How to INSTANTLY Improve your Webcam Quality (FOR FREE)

So I was on a client call the other day about having them have me edit a Zoom video and they're like, hey Peter, you're the expert here. How do I make their webcam quality look better so we can actually use it for our own website? And I'm like, wait a minute, how about I make a YouTube video? This would make a great YouTube video. So in this video, guys, I'll show you exactly how you instantly upgrade your webcam quality. You don't have to spend a dollar, a dime, and how you make videos looking like potatoes to looking like a little bigger potato stay tuned for this video I'll show you exactly that no fluff no filler so in this video guys I'll show you with the webcam and you don't have to spend a damn dollar a dime of how you instantly upgrade your webcam
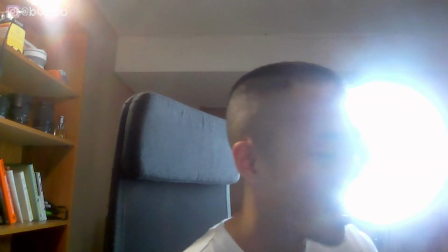[0:48]
quality so let's get straight into it as tip number one I want to show you guys is that right now Now,
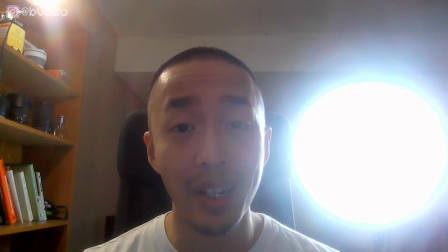[0:55]
for example, the biggest, biggest mistake that people make when it comes to using Zoom meetings or webcams is that they're backlit.
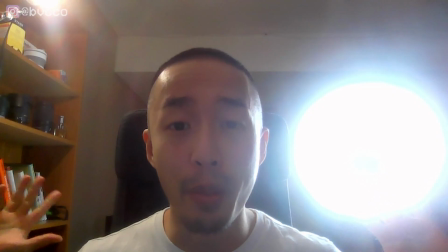[1:04]
All that means is that you have your light source is in the back. So the back is really overexposed and your face is not.
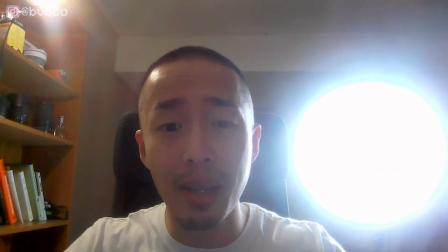[1:11]
So in a free situation, all you need to do is simply pick up your laptop and turn around.
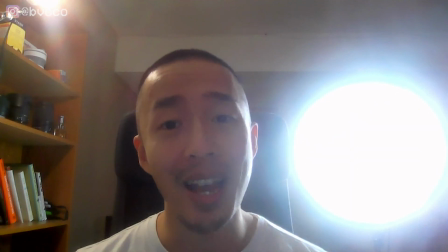[1:17]
And that will make you front facing with the light sources hitting you as a key light. but in this situation or scenario
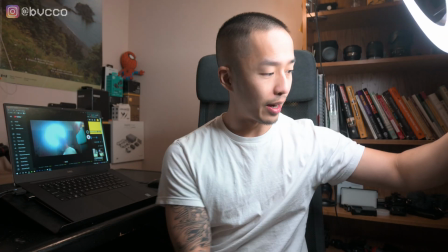[1:23]
I'm gonna show you guys that I'm gonna move up my ring light right now and I'm gonna put that in front of me and y'all gonna see the difference from
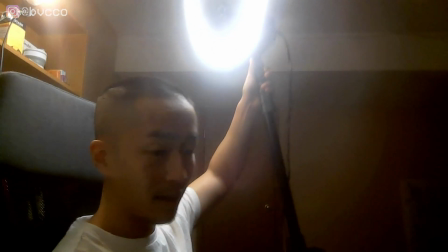[1:30]
me using the ring light and
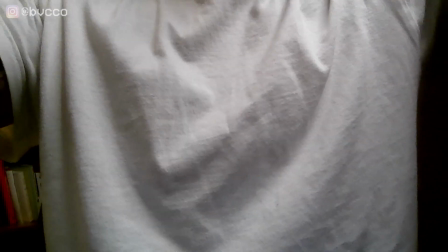[1:35]
essentially pretending that it is the Sun and yes it's creating
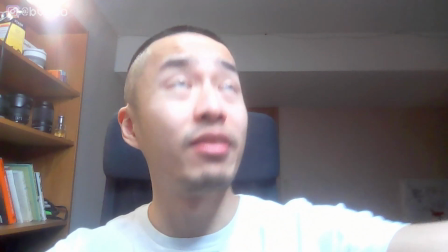[1:40]
like a little bit of a harsh shadow because it is facing up down
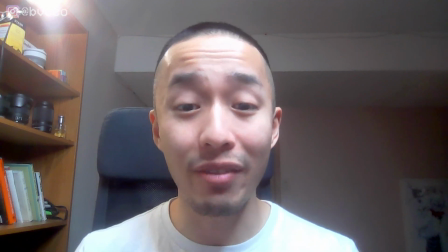[1:44]
but as you can see the difference that you can actually see my face now yes I look a little little bit of a
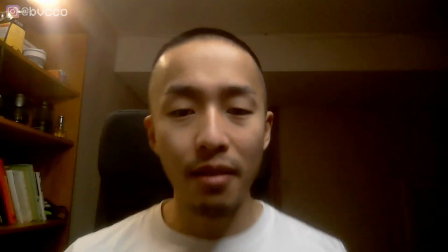[1:49]
ghost I can like turned down the intensity of this but the difference between it's
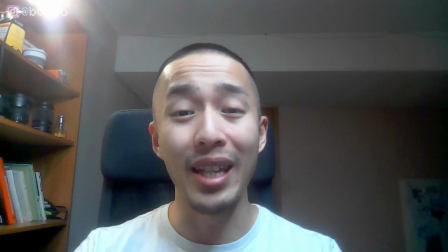[1:55]
me being front-facing and pretend that this is a window in comparison
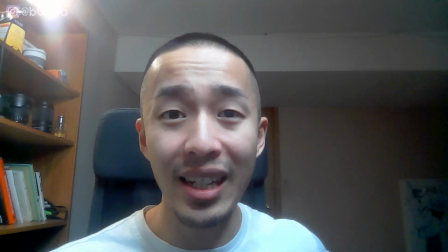[2:00]
to you know being backlit it is a big big difference
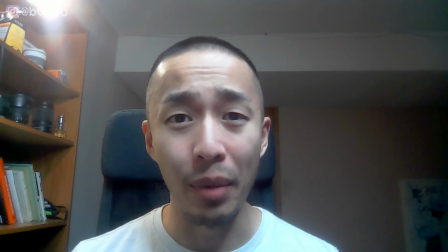[2:04]
in how you can instantly increase your webcam quality without spending a dollar by just being in front of windows so this is me simulating a window tip number two is
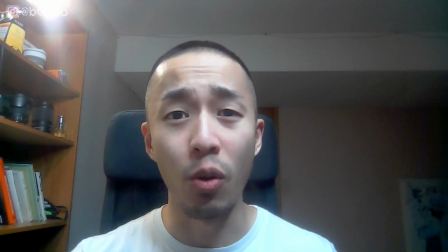[2:14]
when it comes to filming webcam qualities of how you instantly make your video qualities better is making sure you have some sort of external
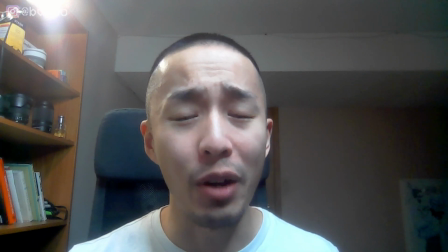[2:23]
microphone because as you can tell right now the microphone on this is horrendous and
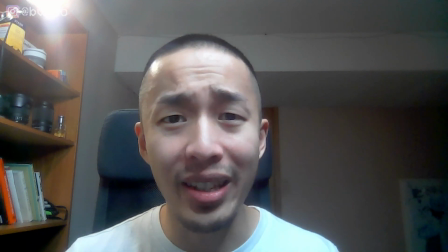[2:28]
you can hear too much echo sound quality is really bad and that's what they do with these laptops right they don't make audio good microphones with this as you can tell the difference as if i were to use the audio from this guy my z50 with the rode video mic pro shotgun mic the difference between quality sound is almost night and day guys almost night and day so when it comes to actually having a good audio quality most people like yes you want to upgrade the visuals of your video but if you have horrible audio it's not usable especially if you want to use this on your website or have some sort of like testimonial video audio is such much more important than let's say if you have a potato like I am using right now. And tip number three is composition.
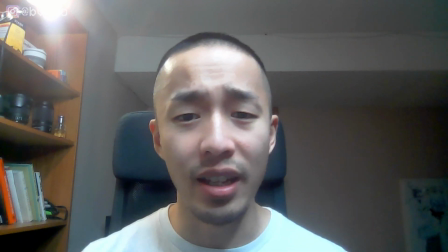[3:15]
So when it comes to having a good lighting, good audio, is you want to make sure that you have what I like to call headspace.
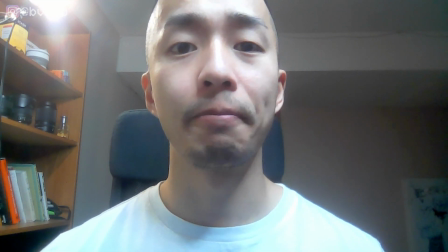[3:23]
So let's say if I was right here, right? What's wrong with this? Everything, because my forehead's cut off and I look like an egg.
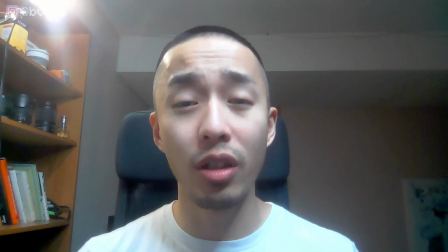[3:30]
So my rule of thumb is you want to compose your video so you were in the center,
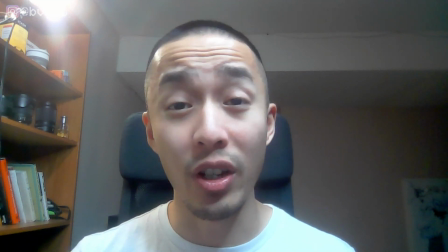[3:36]
or maybe you can be in the rule thirds if this was a professional bidding, but let's say this is just a meeting.
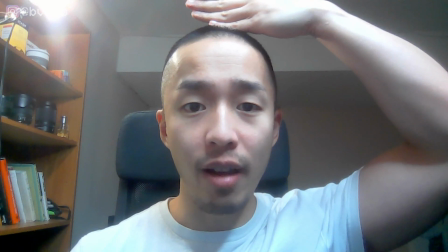[3:41]
So you are right here in the center and I like to have, I put my hand here and it's what I like to call headspace.
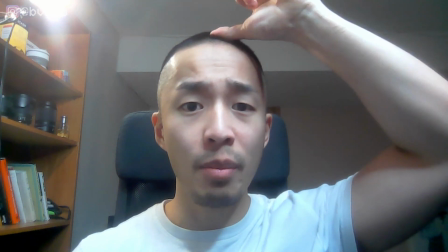[3:48]
So you want to have roughly a hand from the top of the screen to your head so
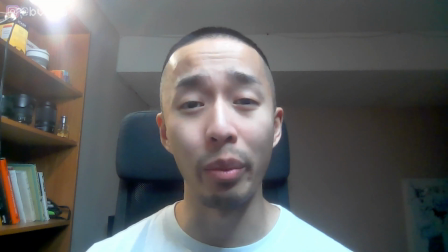[3:53]
you don't feel claustrophobic and you are properly framed within the video.